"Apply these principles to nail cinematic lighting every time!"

Cinematic lighting can seem overwhelming, especially when you look at all those behind-the-scene images that are just filled with massive lights, diffusion frames, and a bunch of grip equipment. But at its core, all lighting setups, no matter how complex they are built on the fundamental three-point lighting theory. By understanding the relationship between the key light, the fill light, and the backlight, you'll be able to craft depth, contrast, and separation in any of your shots. Let's dive right in. The three-point lighting theory is designed to shape the subject and create depth within the frame. It consists of three important light sources: the key light, the fill light,
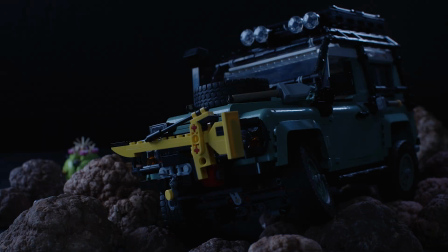and of course the backlight, each playing a specific role in defining the overall look of your scene. Three-point lighting doesn't necessarily mean using three physical lights. It refers to three distinct light sources that shape the subject.
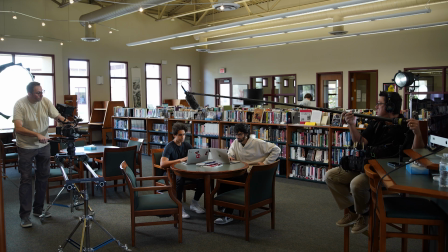The number and type of actual light you use, well, that's going to depend on the scene, the environment, and of course the desired look.
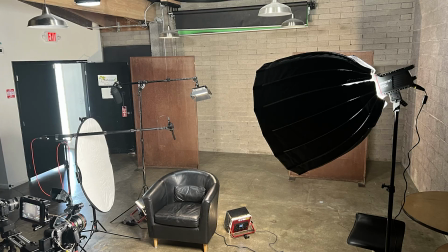So for example, in a naturally lit setting, a window might serve as the key light, while a bounce board acts as the fill, and a practical lamp or natural ambient light provides separation instead of a dedicated backlight. In a controlled studio setup, you might use multiple lights to mimic these sources. The key is understanding how light interacts within the frame and using a variety of tools, whether artificial or natural, to achieve the cinematic look that you want. The key light is the primary light source. It's responsible for achieving the brightness level desired on your subject. So let's take a look at an example.
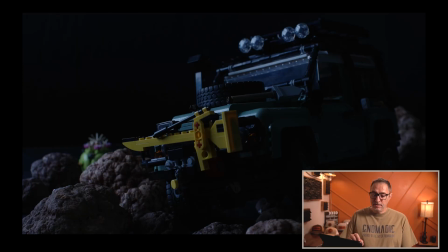I wanted to shoot a night scene using a Lego car. The key light in this example is providing the moonlight, and I apologize, I don't know how to draw, so pretend this is a moon, and it's providing all the levels that you see on this frame. There's no other lights turned on except the key light,
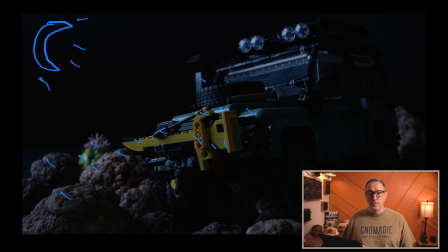and I can just adjust the intensity of that light to provide the amount of levels I want on the car. Now, where to place the key light is also critical to achieve a natural look.
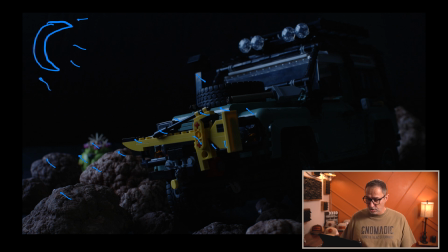Now, typically, the darker side of the picture is on the side closer to the camera. So this side here would be darker. And then the leading side, the side with a lot more leading room, is typically the brighter side of a picture. But when deciding where to place the key light, you also need to think about where the light should come from. And that's mostly based on what's in the frame. So in my example, I'm kind of free to place the moonlight wherever I want.
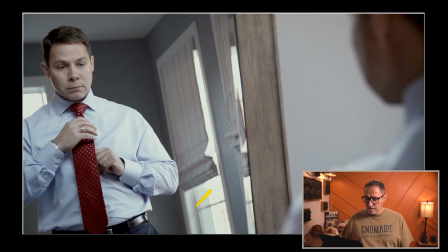But if we look at this scene, we can see the window in the reflection of the mirror. And so it kind of dictates where the key light needs to be placed, because we don't want to fight this daylight. We don't want to make this the darker side. And so our key light is actually going to be placed on the same side as the window,
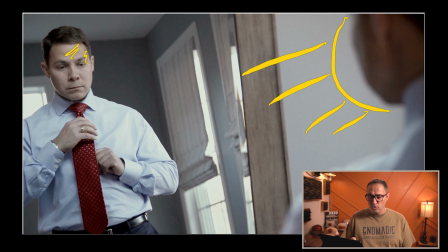and it's there to enhance the daylight coming in and providing a controlled way of raising the level on our subject.
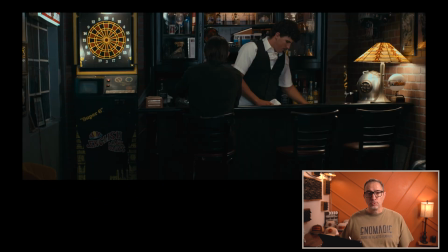Now, this applies to any light sources. It doesn't have to be a window. Like in this shot, we can see in this bar scene that we have a lamp sitting on the edge of the counter with our actor sitting right here at the bar.
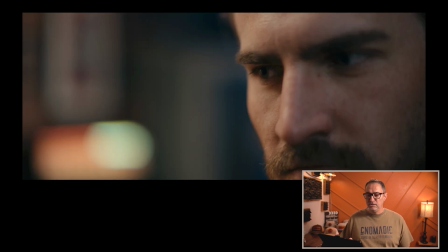And so that lamp is going to dictate where our key light needs to be placed when we look at the reverse shot, when we face our actor. Because if our lamp was sitting on this side of the counter,
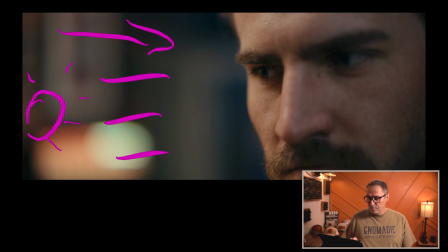then we want our key light to come from the same side and provide levels on our actor's face that we can control, but looking like it's coming from that lamp. Sometimes showing the light source can help make the shot look more natural.
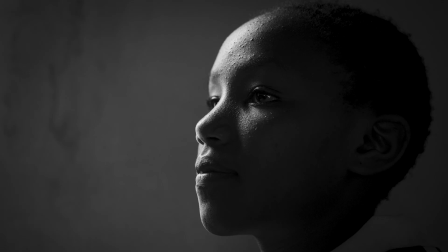Do you like this shot better or this shot better? It's the same shot, I just cropped out the window.
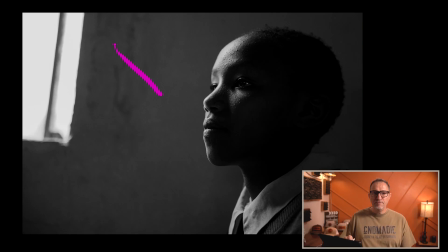But the presence of the window reveals the source of the harsh light.
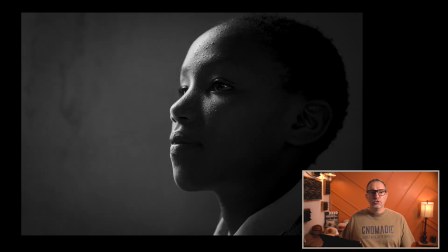For me, without the window, the shot looks a lot more artificial, like overlit, which is ironic because I actually didn't use any light at all for this shot.
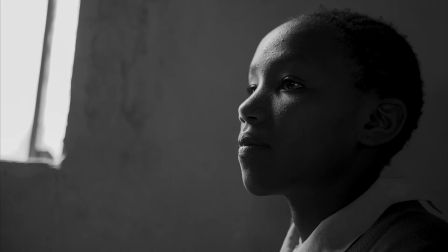But the window helps me as a viewer understand why that light is so harsh. Unfortunately, this is where I get to show you my mistakes. And trust me, there were plenty of shots I could have picked from, but I wanted to show you this particular one.
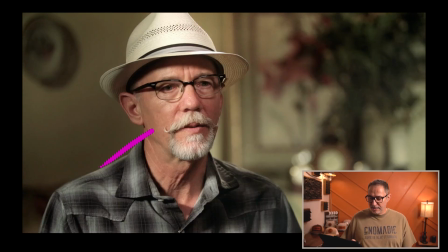And right off the bat, you can probably tell that my key light is just on the wrong side. And that's really one, because it's closer to the camera versus the leading side, but most importantly, because of the lighting in the room. And so you can see that we have plenty of bright spots on this side. His hat is nice and bright here.
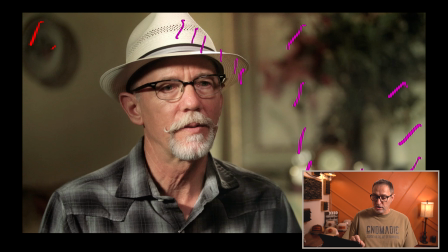And then we have a lot of darkness and shadows on this side on his hat. And then now you look at his face and we have dark here and light here. So we flip-flopped the key light
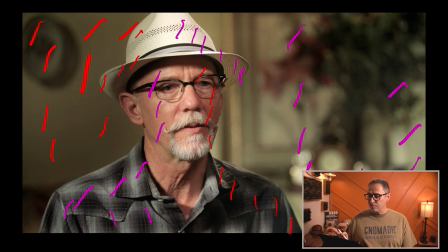And I remember this shot, this was a few years ago, and I remember that we didn't have room on the key side to place the light that I wanted. And I remember having a conversation with the crew to try to figure out what to do. And I made the executive decision to say, you know what, guys, we're running out of time.
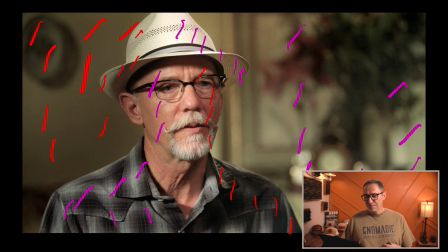My client is sitting there. I'm feeling the pressure. Let's just put the key light on the other side. Let's raise the levels and let's roll with it. And it's a mistake because, again, we can see now how unnatural this looks. Another common mistake is also placing the key light too much in front of the subject, which will result in a flat, uninteresting image with no shadows on the other side.
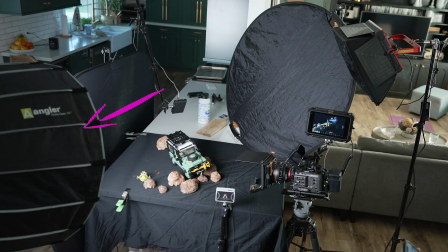So going back to my car, I then decided to put my key light or my moonlight on the left side of the frame,
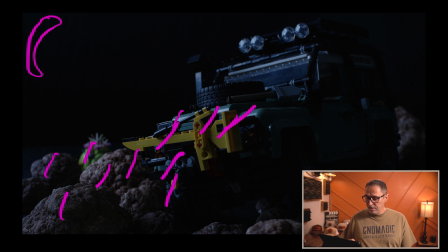and that's creating all those levels that you see. But most importantly, it's creating all this darkness over here.
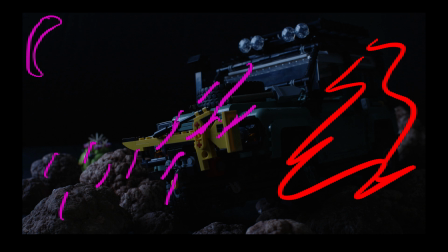And that is just a playground for us to then shape those shadows in order to create depth.
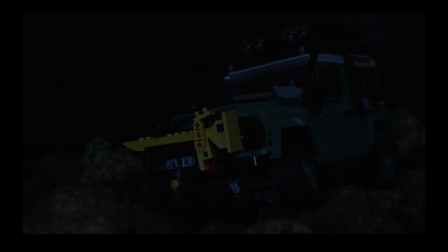And that's where the fill light comes into play, so that we can add a light source on the shadow side and control how dark those shadows are. And here on this shot, all I have on is my fill light, and actually I'm using two different lights.
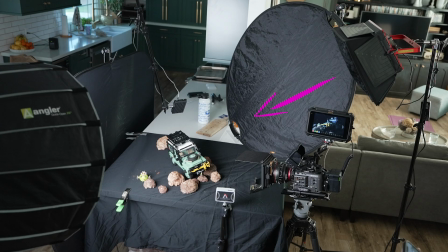I have one shining directly on the side of the car, and I have one shining kind of like the front underneath the car to kind of reveal some of the detail underneath the car.
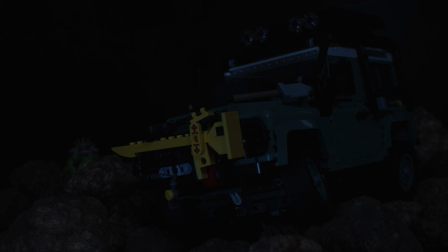Now, I know it's subtle, and we want it to be subtle because we don't want to create the same level of brightness as the key side,
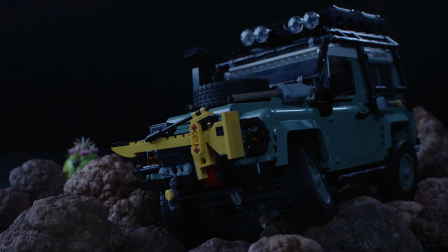or else it will be all flat. And so we just want enough to control the level and make it however dark we want it.
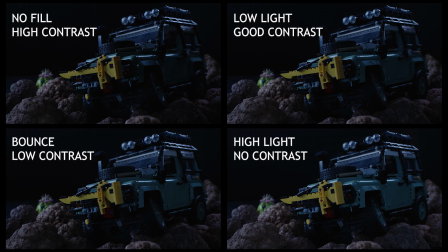So you could actually not use a light if you like those contrasts. You can use a bounce board, or you can even use a neg, which is a black cloth that would actually remove some of the light.
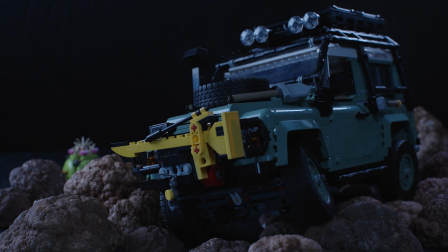So you'll need to experiment with the placement and the intensity of your fill light, just so that, again, you can achieve the type of shadows that you're looking for. And this is really where your image can become a lot more cinematic. If you raise your key light and lower the fill, it will result in deep contrast, shaping your subject and giving your shot a lot of depth and definition.
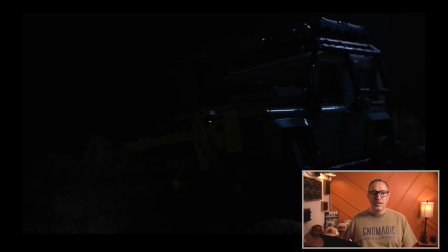The backlight or edge light is used to separate the subject from the background, adding depth to the composition. Now, depending on the look that you're looking for, adjust the intensity to create sharp edges and add a more dramatic feel.
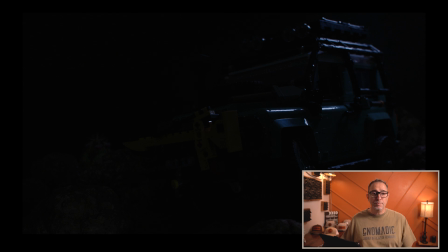Now, the placement of the backlight has changed over the last few years. It used to be a backlight, like placed directly behind and above the subject, but placing that light lower and more to the side can create a more intense look, which I actually really like.
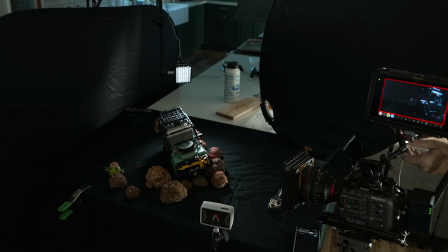So I like using the name edge light more than backlight. In my example, I also play with different placement of that light.
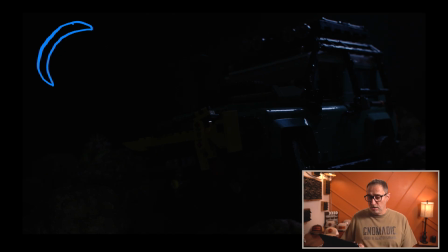If you remember, our moon, which still doesn't look like a moon when I draw it, is frame left. And so it should tell us that our edge light should actually be shining on the right side of the car.